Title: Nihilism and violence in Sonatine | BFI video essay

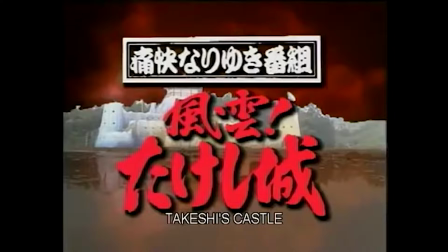(0:06)
In 1989, Takeshi Kitano was a household name in Japan, well known as a comedian and television host.
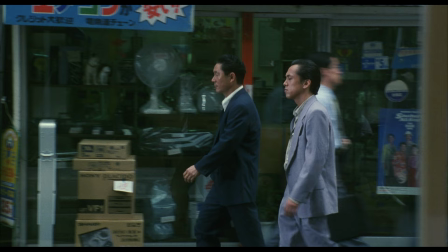(0:13)
Then he did something unexpected.
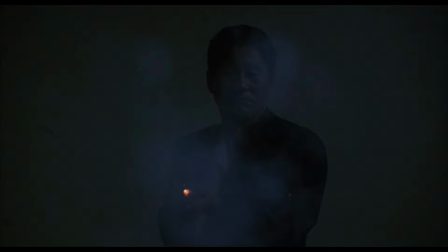(0:15)
He directed and starred in a series of violent, nihilistic crime dramas, shocking Japanese audiences and building an international cult following.
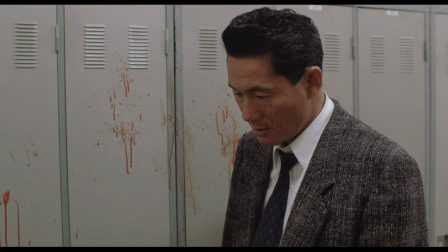(0:26)
Kitano's thematically linked Yakuza trilogy begins with 1989's Violent Cop, about a Dirty Harry-esque police officer on a rampage against crime,
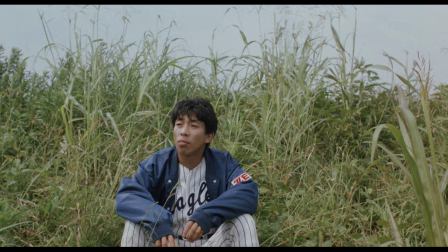(0:33)
and also includes 1990's Boiling point, about a pair of amateur baseball players and their run-in with an unstable Yakuza,
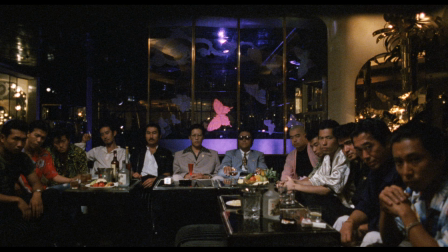(0:40)
before finishing up with 1993's Sonateen. Throughout these films, Kitano reinterprets gangster movie tropes, creating a uniquely nihilistic tone where sudden,
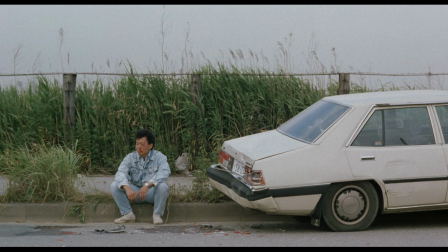(0:50)
inevitable violence sits side by side with absurd comedy, where chance moments of cause and effect take place without regard to narrative sense,
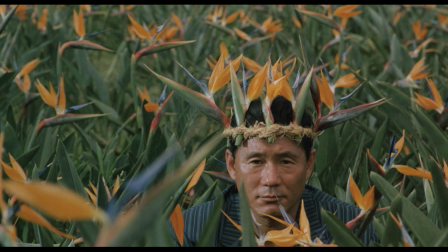(0:59)
and where the mercurial Kitano sits at the centre of the storm.
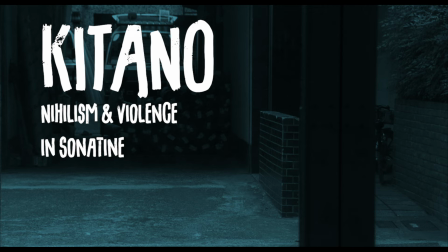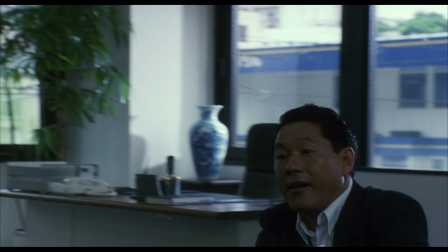(1:11)
Sonateen marked the beginning of Kitano's international recognition, screening in the Uncertain Regards section at the Cannes Film Festival.
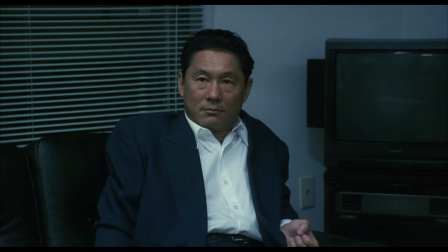(1:18)
It features Kitano as Murakawa, a Yakuza boss bored with his criminal lifestyle. He's assigned a job in Okinawa, mediating a clan dispute.
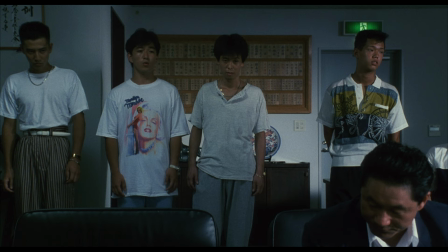(1:27)
Suspecting a setup, he goes ahead with it regardless, with a gaggle of young Yakuza tagging along.
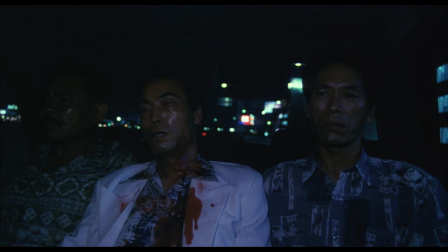(1:32)
When a spate of attacks leaves his team decimated, he takes the survivors and holds up in a seaside hideout.
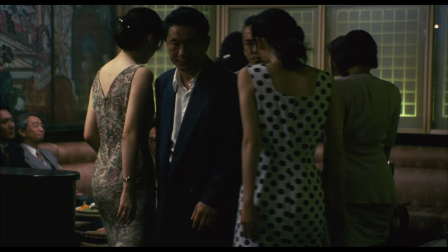(1:40)
At home in Tokyo, Murakawa is surrounded by wealth and women, but his world is nevertheless sterile.
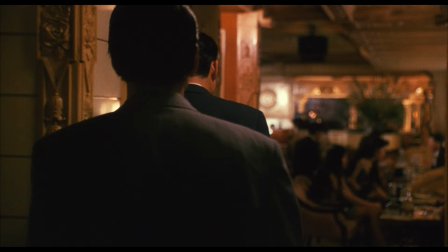(1:45)
The Yakuza meets in a series of drab, fluorescent-lit rooms, separated from the warmth and noise of the real world.
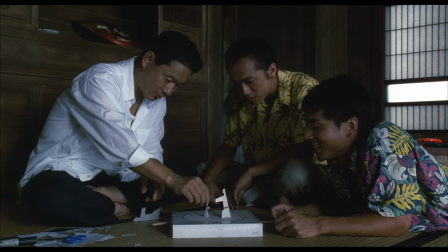(1:55)
On the beach, he and the other Yakuza seem to regress. They become obsessed with playing pranks and games.
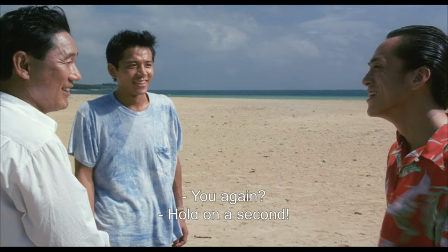(2:01)
Some of these games are surprisingly childlike, while others are disturbingly violent.
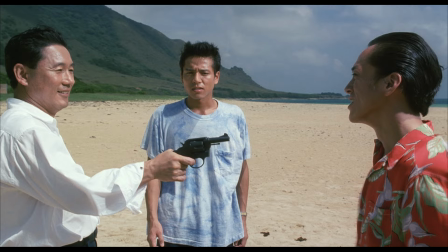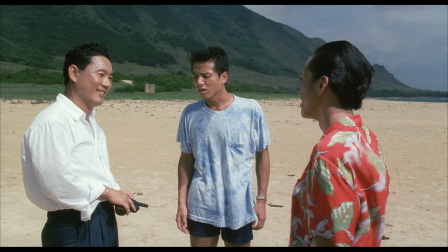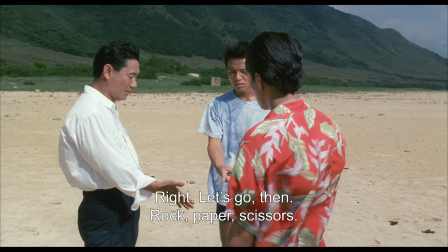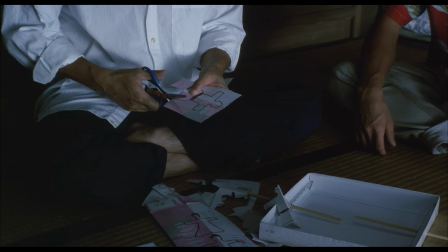(2:24)
The games that the characters play reflect the performative, ritualised violence of the yakuza.
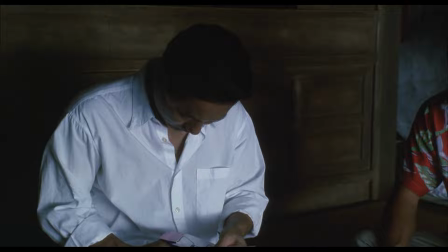(2:29)
Throughout the film, activities are continually rehearsed and repeated. Murakawa builds a miniature wrestling ring out of paper, then watches his underlings wrestle on the beach.
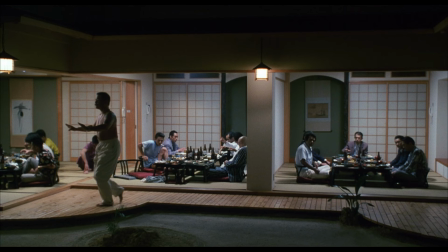(2:38)
A traditional performance in a restaurant is drunkenly mocked and restaged repeatedly.
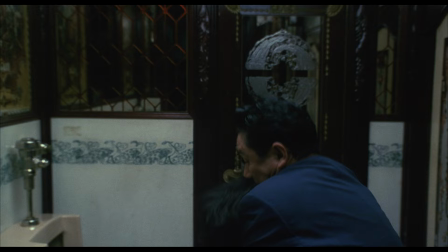(2:44)
Even Murakawa's bathroom assault of a fellow Yakuza seems to prefigure clan warfare later in the film.
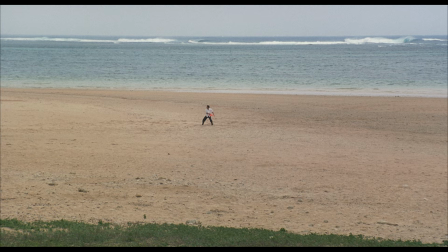(2:53)
Through staging and restaging these activities, Kitano draws a line between their ritualised elements and the intimidation and violence the Yakuza engage in.
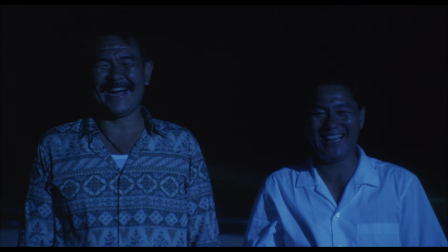(3:02)
In Murakawa's world, there's little difference between digging a hole on the beach for someone to fall in, and accidentally drowning a club owner while intimidating him.
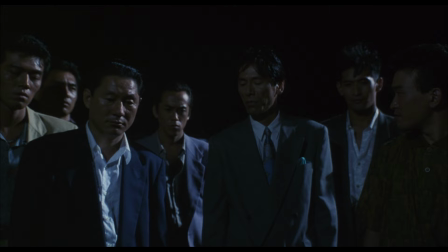(3:10)
Death is ultimately cheap, and that means violence is something to play with.
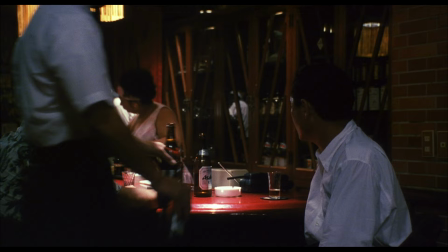(3:18)
Violence recurs throughout Sonatine, often flaring up suddenly, with gunshots firing out of nowhere.
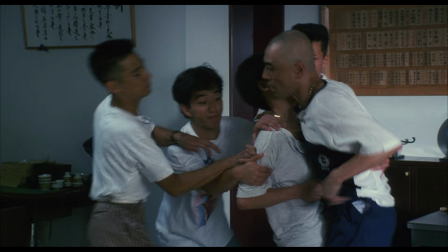(3:25)
It's a fact of life in the Yakuza world, and frequently played for humour as well as for tension.
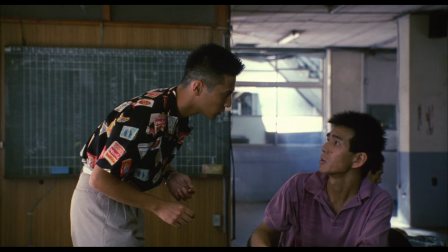(3:31)
The perpetrators of violence are depersonalised. Few of the opposing Yakuza are named, or even featured more than once.
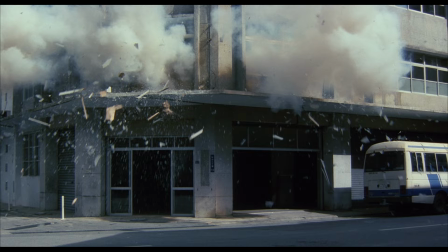(3:38)
When an explosion kills Murakawa's men, the bombers don't even show up on screen.
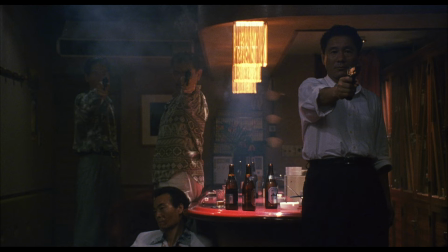(3:46)
It's also rare to see Murakawa fully engaged with the action. Instead, he's usually shown in separate shots, a blank stare on his face.
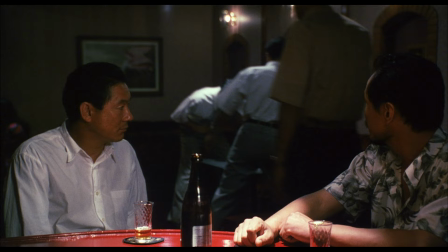(3:55)
This isn't just the calm, cool remove of a seasoned killer. Kitano portrays Murakawa as less of a participant and more of an observer.
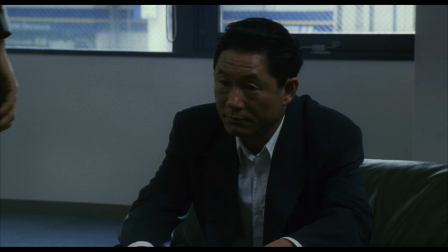(4:03)
He watches violent events from a distance, his facial expression limited and body language static.
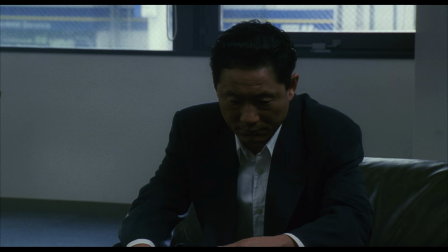(4:08)
Alain Delon, whose turn as an emotionally reserved killer in Le Samurai is frequently linked to Sonatine,
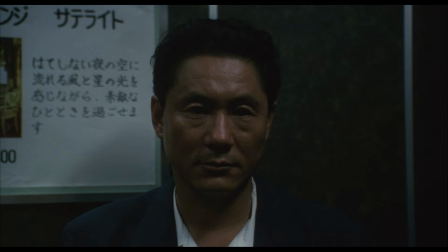(4:15)
supposedly remarked of Kitano that this is not an actor. He only has free facial expressions, and he almost doesn't talk on top of this.
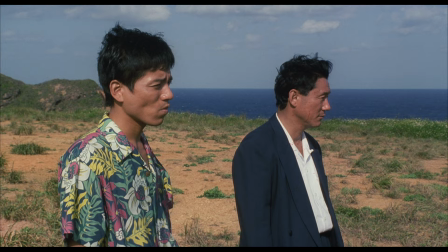(4:22)
But Murakawa's shallow affect is key to understanding the film. His lack of interest in the violence around him reflects the film's chaotic, nihilistic worldview,
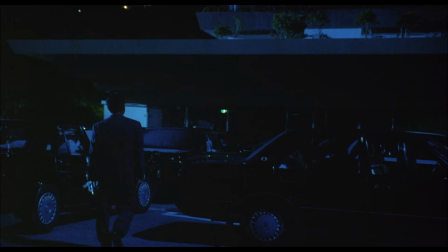(4:31)
and perhaps further the response of viewers to violence in film more generally.
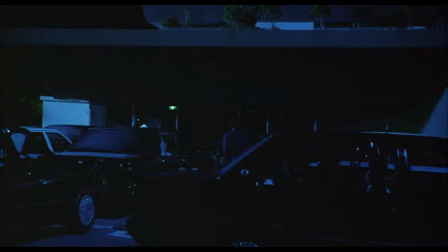(4:36)
Murakawa's lack of reaction strips the violent scenes of their voyeuristic appeal, and his removal from the action doubly so. Even a major shootout is shown from a distance, the camera looking up at the windows of a hotel as muzzle flash lights up its darkened rooms.
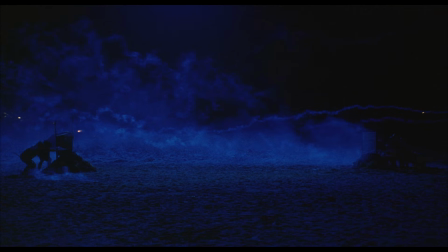(4:52)
Sonatine's nihilistic tone stretches beyond its dispassionate action sequences. The film's touches of absurd humour link to a deeper absurdity of action.
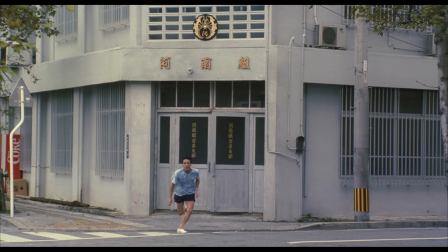(5:01)
Nothing in the story seems to happen on purpose. Characters' plans continuously fail and possible set pieces are subverted.
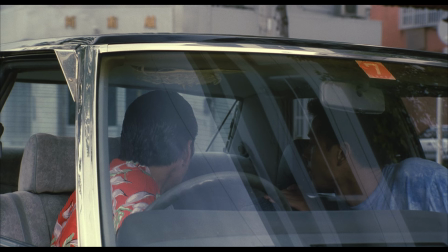(5:08)
A young Yakuza runs into an enemy clan building to drop a grenade, only to find out it's a dud.
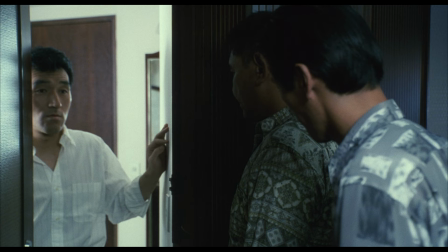(5:18)
When plans do succeed, it tends to be by chance. A visit to a hotel to catch an enemy ends up at the wrong room, only to run into him in the lift.
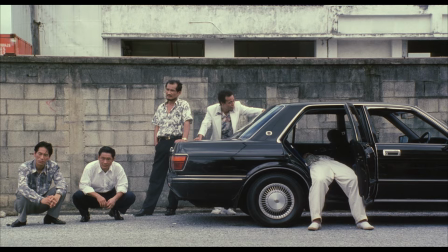(5:27)
And throughout the film, characters go through with approaches that they know will fail. There's a fatalism to Sonatine.
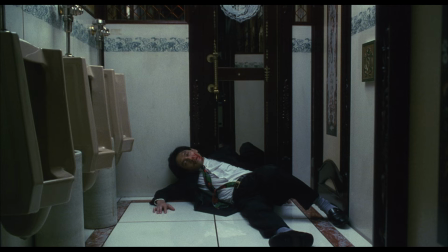(5:33)
Events carry on towards a terminal conclusion, and Murakawa continues forward without hope.
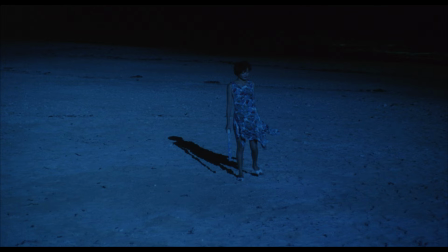(5:39)
By deadening the impact of graphic violence, by filling runtime with repeated, childlike and brutal games,
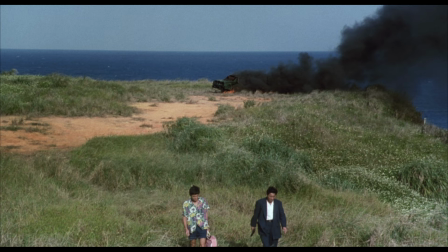(5:46)
and by undermining narrative tropes with absurd elements, Kitano turns the gangster movie on its head.
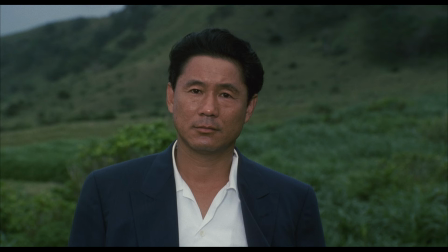(5:52)
But it's his performance as Murakawa, the bored, perfunctory, restless Yakuza,
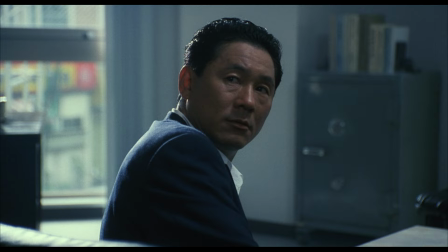(5:57)
whose blank-eyed stare bores into the viewer minute by minute, that makes Sonatine truly unforgettable.